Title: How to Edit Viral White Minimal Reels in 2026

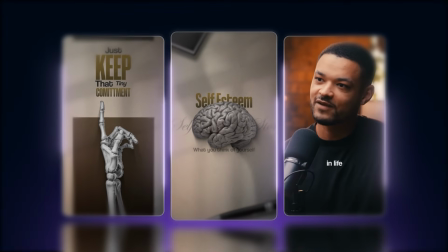[0:00]
Video editors, in this tutorial, I'm going to teach you how to create this viral white minimal editing style that's blowing up in educational short form content. Editors are using this editing style to make over $2,000 every single month. So if you're serious about learning what actually works in 2026, you'll want to master this one.
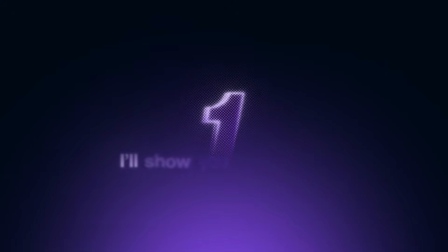[0:17]
Here's exactly what we're going to do in this tutorial. First, I'll show you how to extract a short form clip from a podcast.
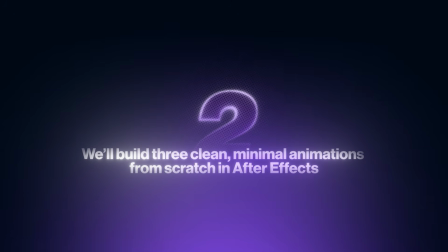[0:22]
Then we'll build 3 clean minimal animations from scratch in After Effects, a brain and dumbbell setup,
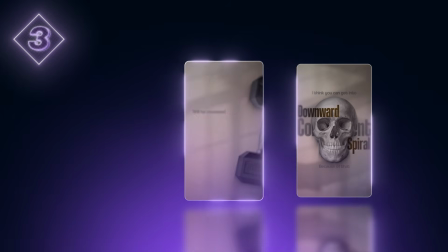[0:27]
a skull zoom out with a finger pointing interaction, and a clean 2-object composition to finish the scene. And by the end of this tutorial, you'll know exactly how to create an edit like this
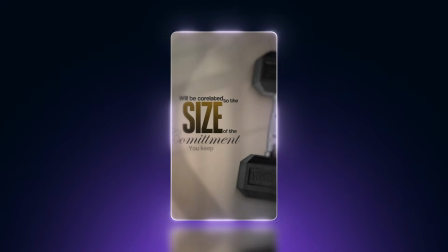from scratch. So download the project files and the assets down below, and let's go ahead and dive right in. First, we need to build the story. We're gonna go through the long form footage, pick the moments that fit together, and piece them into a story that flows naturally.
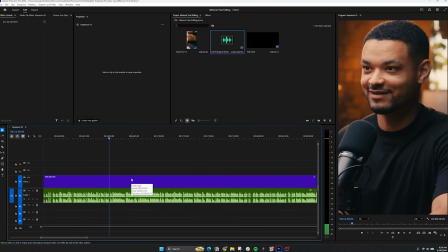[0:56]
So let's get into it. I started by watching the podcast and searching for a strong hook that can lead into a clear story. Right here, he mentions that he tries to give advice to his friends. I chose this because it's relatable and instantly gives curiosity. It makes people wonder, what advice is he gonna give to his friends? So I made a cut and deleted the previous footage to start strong.
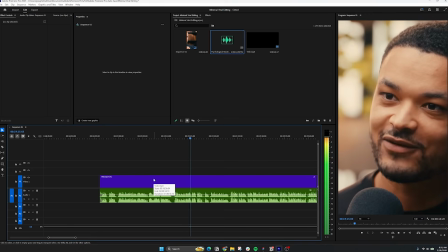[1:15]
Then I kept moving forward through the podcast and looked for moments that support the idea. When he talks about punishment, I made another cut and saved that selection. I kept this part because it adds tension and makes the message stronger. After that, when he mentions that no one is watching, I made another cut and I removed everything unnecessary.
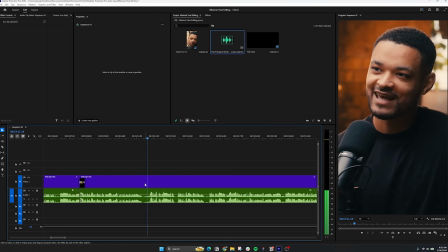[1:31]
I continued watching and found another key moment where he talks about not keeping commitments to yourself. So I made a cut here as well and trimmed the clip to keep only the important part.
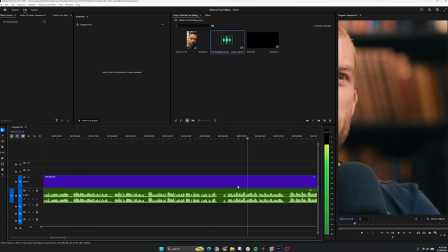[1:39]
And right here, he also mentions not having faith. I kept that to elevate the emotional side of the story.
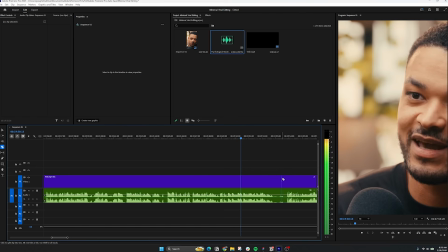[1:43]
And so I made another cut, trimmed the clip, and snapped everything back together. Finally, when he talks about stacking things, I made one last cut because it gives the story a clear takeaway.
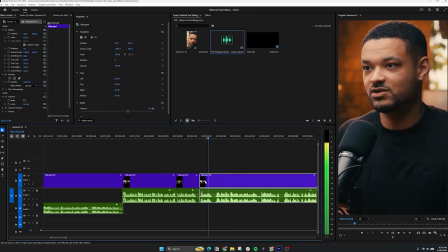[1:52]
Now we're going to rearrange everything for flow, remove silences, add J-cuts for smoother pacing, and just like that, we have a clean, raw video to be edited. But before we dive in and start creating animations, let's quickly break down and understand how these animations are made. This minimal white editing style actually follows a clear, structured workflow. After studying this style over multiple viral videos, I found a structured workflow that makes everything look clean and professional. And the first step is creating the background. It's made of a subtle gradient, a light texture, and some casted shadows. This gives the video a very clean base and makes everything feel polished instead of flat. Then we add the main object in the center of the screen. This is the main focus of the viewer's attention, so we give it a texture and a casted shadow to make it stand out from the background. After that, we add complementary text around the object. This text supports what's being said and helps communicate the message visually without distracting from the main focus. We usually just keep it very simple with a light gradient. And finally, we add elements on the edges of the screen with a subtle blur. These create depth and make the scene feel more dynamic, so the frame doesn't feel flat. So the workflow is simple: background, main object, complementary text, and depth elements. And if we just follow this exact workflow, we're going to be able to create clean, high-quality animations every time. And we didn't discover this workflow by accident. In fact, we did a lot of research in order to understand how this style is made.
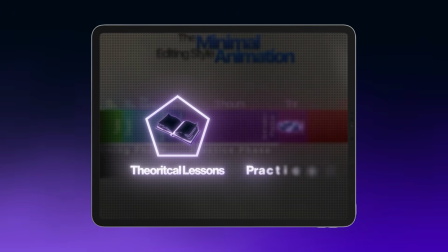[3:16]
Then we broke it down into theoretical lessons and then practical lessons where we put this theory into practice,
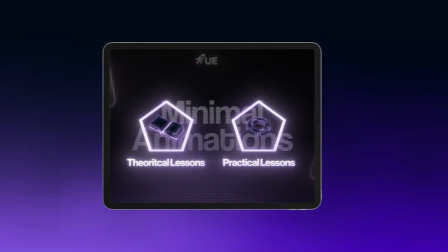[3:21]
all inside our minimal animation masterclass in Ultimate Editors 2.0. And this is just one of the many editing styles you'll learn in this in-depth program. If you want step-by-step courses that break down high-quality styles like this one, we're going to teach you 4 viral editing styles inside of Ultimate Editors 2.0. Click the link down below and get access to the community. But with all this being said, let's dive into our first animation and create it from scratch.
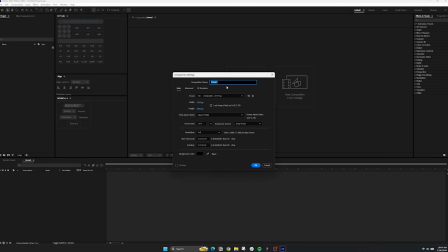[3:46]
Start by opening up After Effects and click on New Project. Create a new composition 1080 by 1920 and click on OK. Now drag the video into the composition and let's start by creating our background. Go ahead and right click and add a new solid and click on OK.
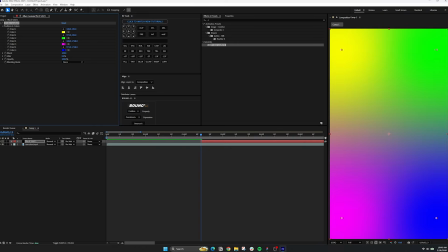[3:59]
Then drag the 4-color gradient on it, disable the visibility so we can see the video under it,
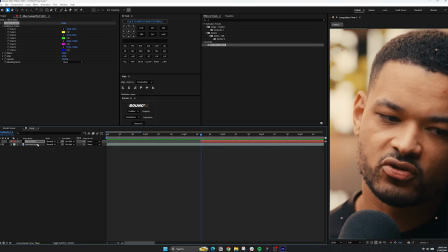[4:04]
and we'll choose our colors based on this video to maintain a consistent color palette.
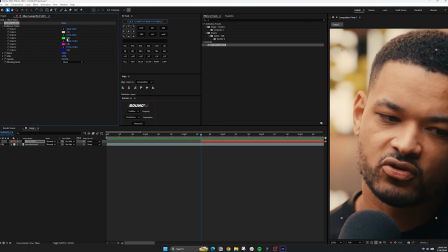[4:08]
Click on this eyedropper tool from our first color and choose a color from this screen. Now do the same to the rest of the colors, but make sure to have different color variations.
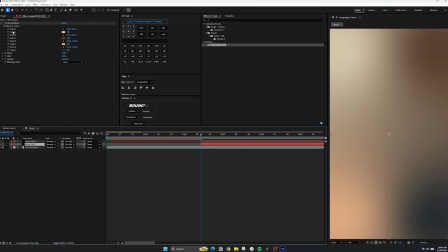[4:16]
And after we turn on our solid layer, this is what we end up with. Then duplicate the layer, delete the 4-color gradient from the bottom layer, and add a fill and set the color to white.
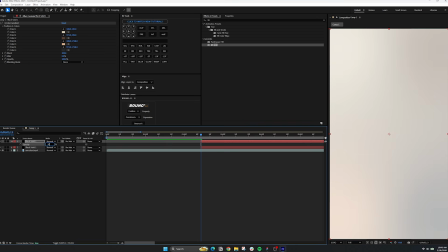[4:25]
Then set the opacity for the layer above to 50%, and this is just to blend it better. Now just a quick reminder before we begin this animation is actually going to take us a little longer to create because we're building everything from scratch. Once we do them, we won't need to do that again brain and we'll be able to save more time on the other two animations.
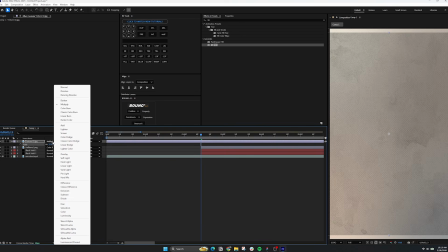[4:42]
So now we're going to drag a rough texture into After Effects and set the blending mode to color burn and scale it like so.
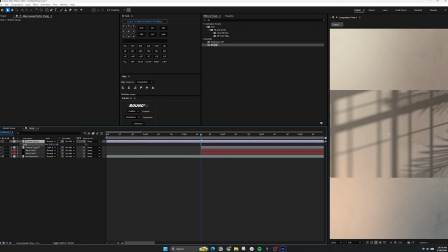[4:47]
Up next, we're going to drag a shadow texture into our composition, scale it like so, and set the opacity to 35%. And now that our background is ready and the scene is fully textured, it's time to introduce the main object and design it.
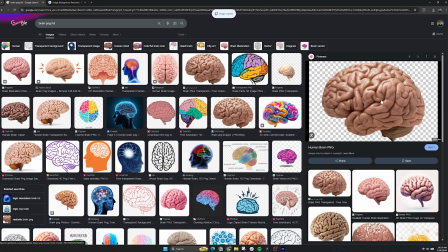[4:59]
Head up to Google and search up a brain image. I ended up choosing this picture over here. I copied it and headed over into removal.ai and I pasted it over here.
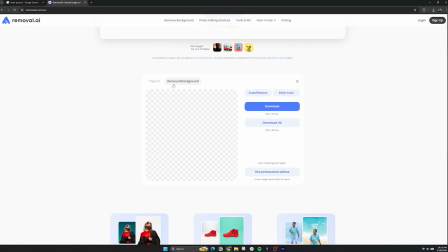[5:08]
This is going to remove the background from the image, and after it was done, I saved it and dragged it into After Effects.
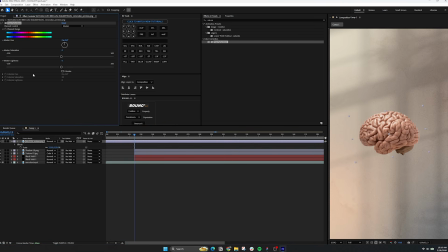[5:13]
I rotated just a tiny bit and scaled it up. Then drag a hue and saturation effect on it, decrease the saturation and lightness like so. This is going to blend it in with our scene. And now to create our casted shadow, we duplicate it, delete the hue and saturation from the layer, drag a fill effect on it, set the color to black, pre-compose it, and add the CC radial fast blur on it.
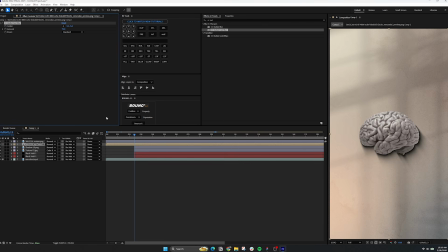[5:33]
Move the point up here in this corner and set the amount to 75. Then simply decrease the opacity to 65% for a more subtle look.
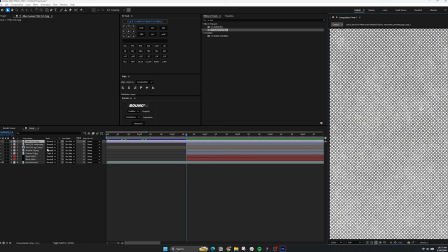[5:40]
Now to texture the brain, I dragged a halftone texture into the composition. Scaled it like so.
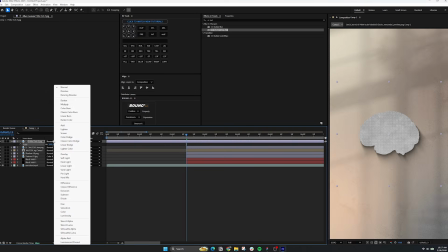[5:45]
Using this pick whip, I track matted it to our brain and set the blending mode to multiply and the opacity to 50%.
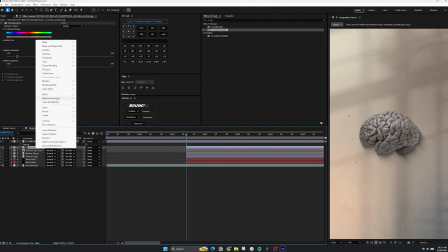[5:51]
Right click on the brain layer, go to layer styles and add an inner shadow.
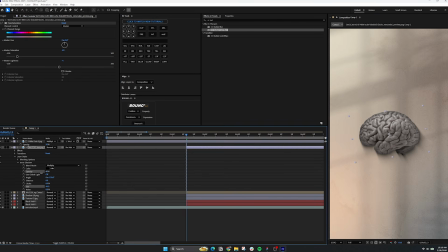[5:54]
Expand the tab and increase the size and drop down the opacity to 55% to add more shadow to the brain. And now that our background is ready and our brain is fully textured, it's time to work on the complementary text.
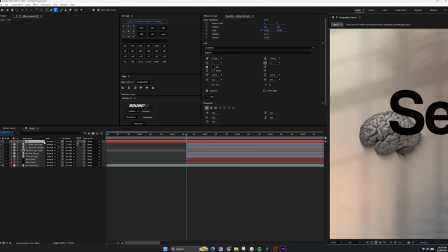[6:06]
Right click and add in a text layer. Then write out self-esteem, center the text and scale it down. Change the font to Helvetica, heavy compressed, scale the text a bit, place it over here and drag the text layer below the brain layer. This will add more depth to our scene.
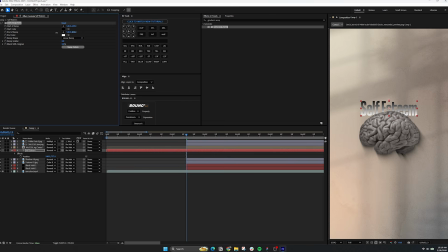[6:20]
After that, drag a gradient ramp onto the text layer, move the points like so, change the top color to a lighter brown and the bottom color to a more dark brown. Then duplicate the text layer, place the layer above, move the text down here and change the font type to regular. Write out self-story, scale it down, move it right here,
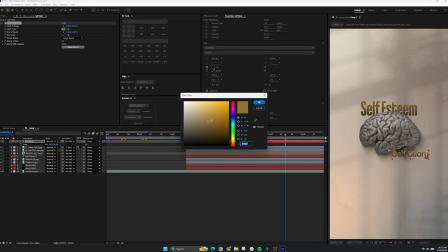[6:38]
place the gradient ramp points accordingly and change the top color to a dark gray and the bottom color to a black.
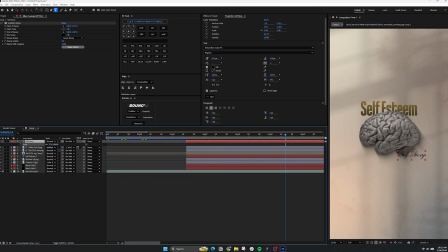[6:44]
Change the font to Edwardian script to make it look more elegant, scale the text up, move it over to here and place the layer under the brain layers. Finally, set the opacity to 40% to blend it in nicely.
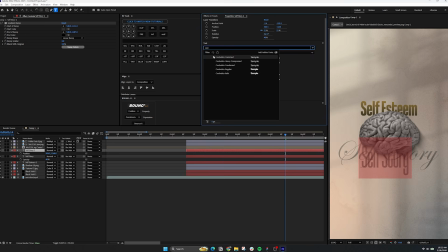[6:55]
Now duplicate the text again, move it a bit down, change the font to Helvetica regular, scale it down like so, and write out what you think of yourself. Then set the opacity to 100%, center it like so, move the gradient points accordingly,
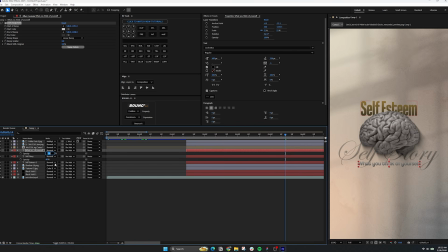[7:09]
set the bottom color to a lighter gray, reduce the opacity to 50%, and set the top color to a lighter black. Then just move down the text just a bit. Finally, to make the text look better, I ended up scaling down the self-story text, went to the middle of the text and pressed space a couple of times on my keyboard to create some spaces like so.
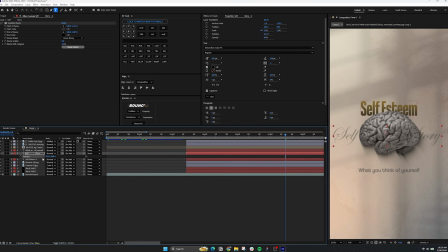[7:26]
Then I simply moved the text up and entered it like so. And for the other text, I just moved it up a little bit like that. And now that our background is in place, our main object is in place, and our complementary text is designed, it's time to add the depth elements on the edges of our scene.
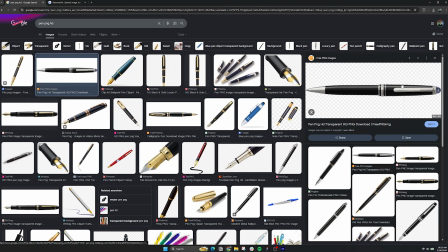[7:39]
Head up to Google and search up a pen image. After we found it, copy the image and go to Removal AI and paste it to remove the background.
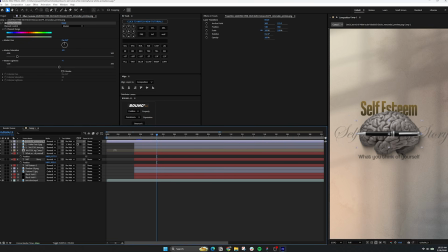[7:46]
Save it and bring it into After Effects, copy the hue and saturation effect from our brain and paste it on the pen, then rotate it just a tiny bit like so, bring it over here, scale it up and adjust its position and rotation. Drag a drop shadow effect onto it, increase the distance and the softness, and up next, add a Gaussian blur on it as well and increase it like so.
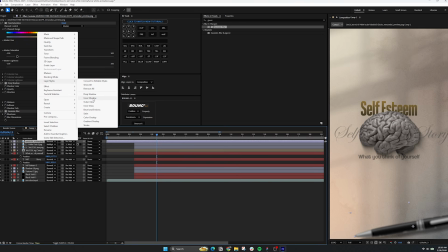[8:05]
Then right click on the layer, go to layer styles and add an inner shadow and increase it to the size of 43.
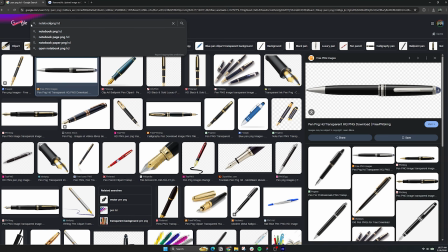[8:10]
After that, head up back to Google and search for a notebook image.